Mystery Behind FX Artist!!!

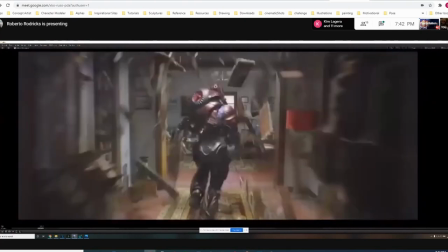this guy so it was pretty much a cardboard door that he runs through and
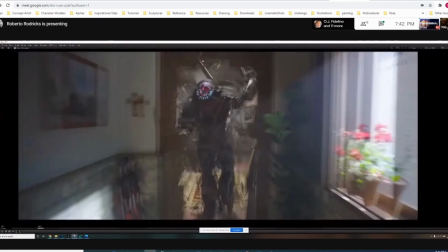i i got like these pieces here as he went through and basically painted frame by frame so like one frame
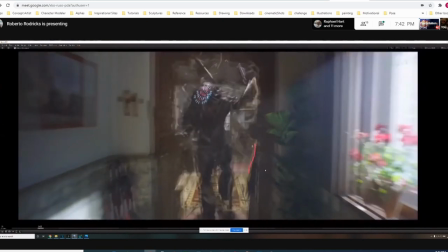would be like that then it would be the other one and then i would admit on that frame when it hits through and then i had him as a geometry running through the door so i actually got the velocity of the character pushed through the door and then admitted based on the painting i've done it was a bit of a weird thing technique but i just did it on the fly
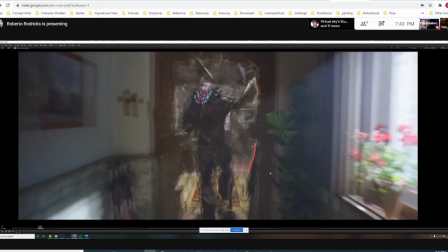and i literally did maybe one or two versions of this and they're like yeah perfect thanks yeah so when you say you painted like what do you mean by that
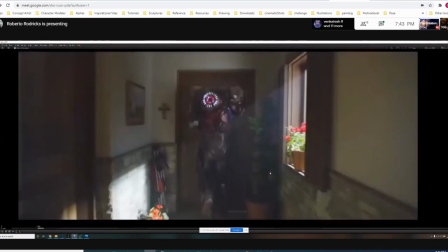yes so i mean like um i had this door right but the door wasn't broken in 3d so i painted on the door
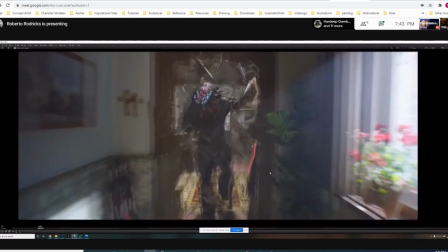that wasn't broken and then i admitted only from the painted areas oh okay makes sense yeah was that so then as
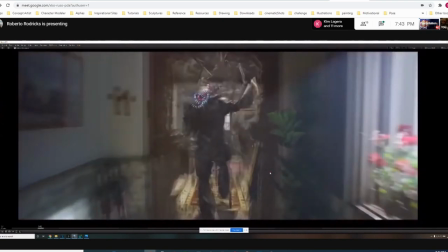it broke through it gave the illusion that there was actually stuff of me in from those certain sections that you see on the plate which is broken but it wasn't it was just me emitting some wood from the things that you see yeah it makes sense yeah yeah yeah and
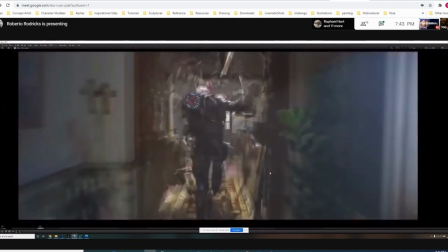then yeah we'll lie in all the rest of it give it to common yeah they were super happy with it so i did that one really quickly um
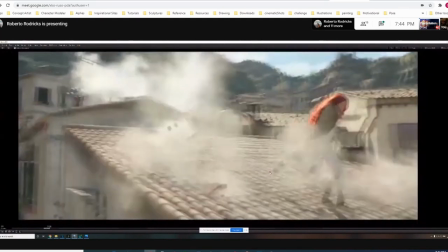so yeah this one this one was an interesting one because when they shot it um let's do six yeah
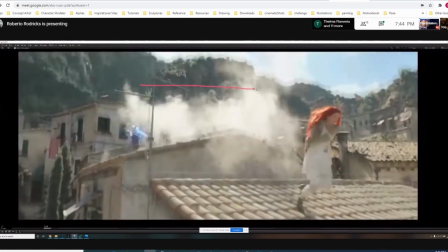so when they shot this there was this huge blue screen that was like here and typical you know on set filming the blue screen came to like here so so the so i they
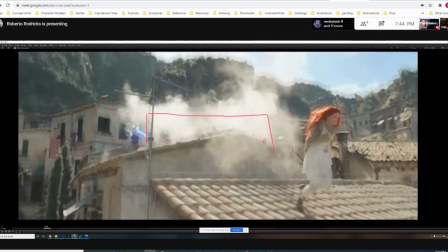had we had to replace all of the smoke so there was originally smoke there but so i actually ended up just completely replacing it and this is all
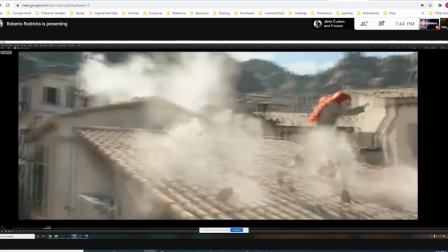cg now this is all smoke i did oh nice so so i'll play again but all that drifting stuff yeah that's cg and then um
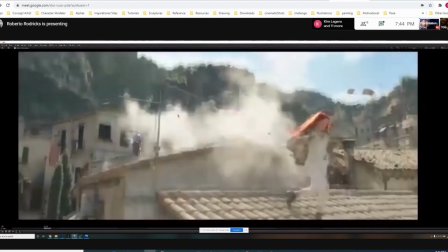the stuff that's happening on the roof as it gets hit off that was one of the artists that build the setup who's developing
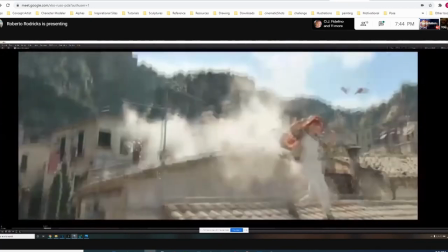it for quite a while and I was running it and just add in some more extra turbulence and some wind to make it feel like the background stuff which I've
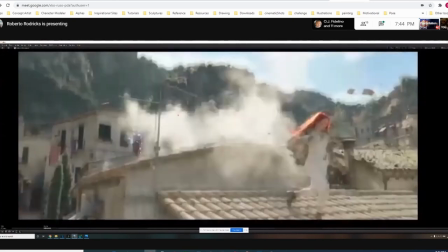already done nice so
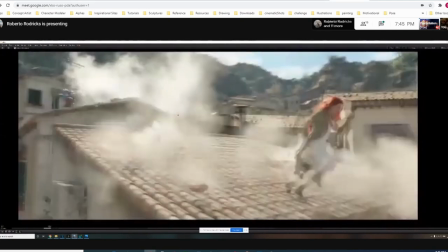those kind of smokes like dig as I like already pre made like presets or anything or it just like all your
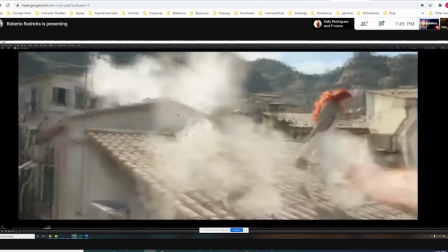system you create from scratch smoke is probably my
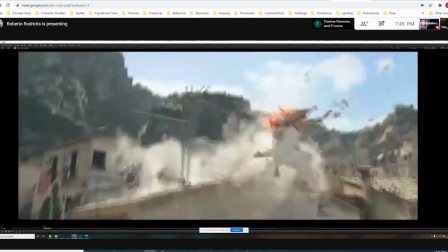favorite thing to do so I would just always do it myself i've got like pre-existing stuff that i've
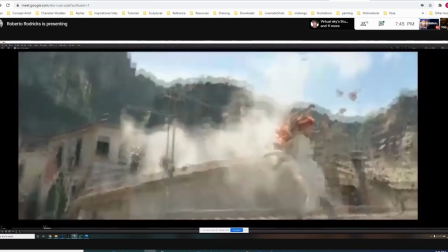made in the past so um yeah just a shader or lighting or stuff like that was pre-existing would be very
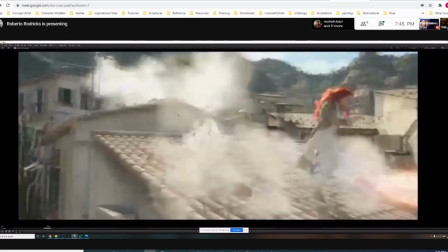helpful but it's it's very blown out this shot so lying is just like direct sunlight so there's not really much going on there as well
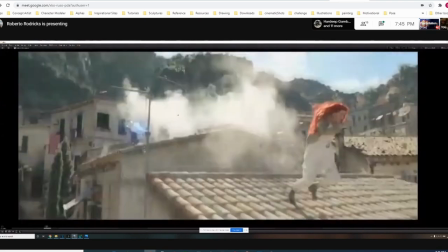cool all right yeah yeah
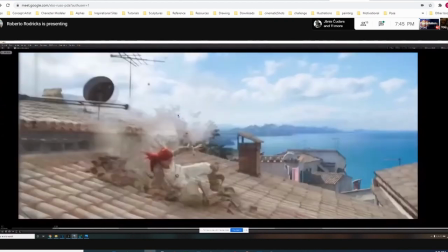so this was this was a little bit of a this was a little bit of a fun one her skimming across the roof.
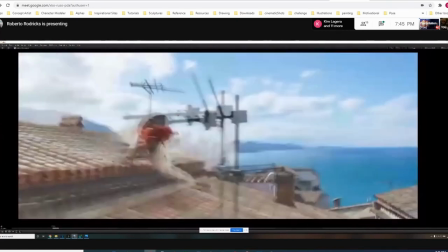So I tried like loads and loads of stuff to get these tiles to make to feel natural.
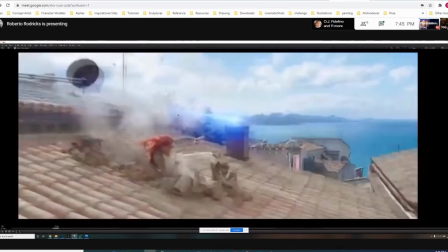So I had her as a 3d model. So it was like a track. So I had her in in my software doing what she's doing.
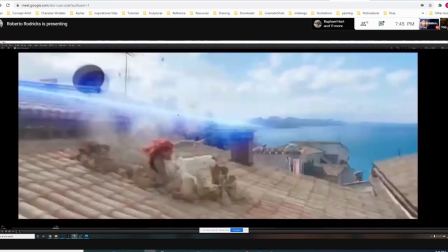And I had the roof, but her foot digging in and her body wasn't really given a natural sort of dig on the roof.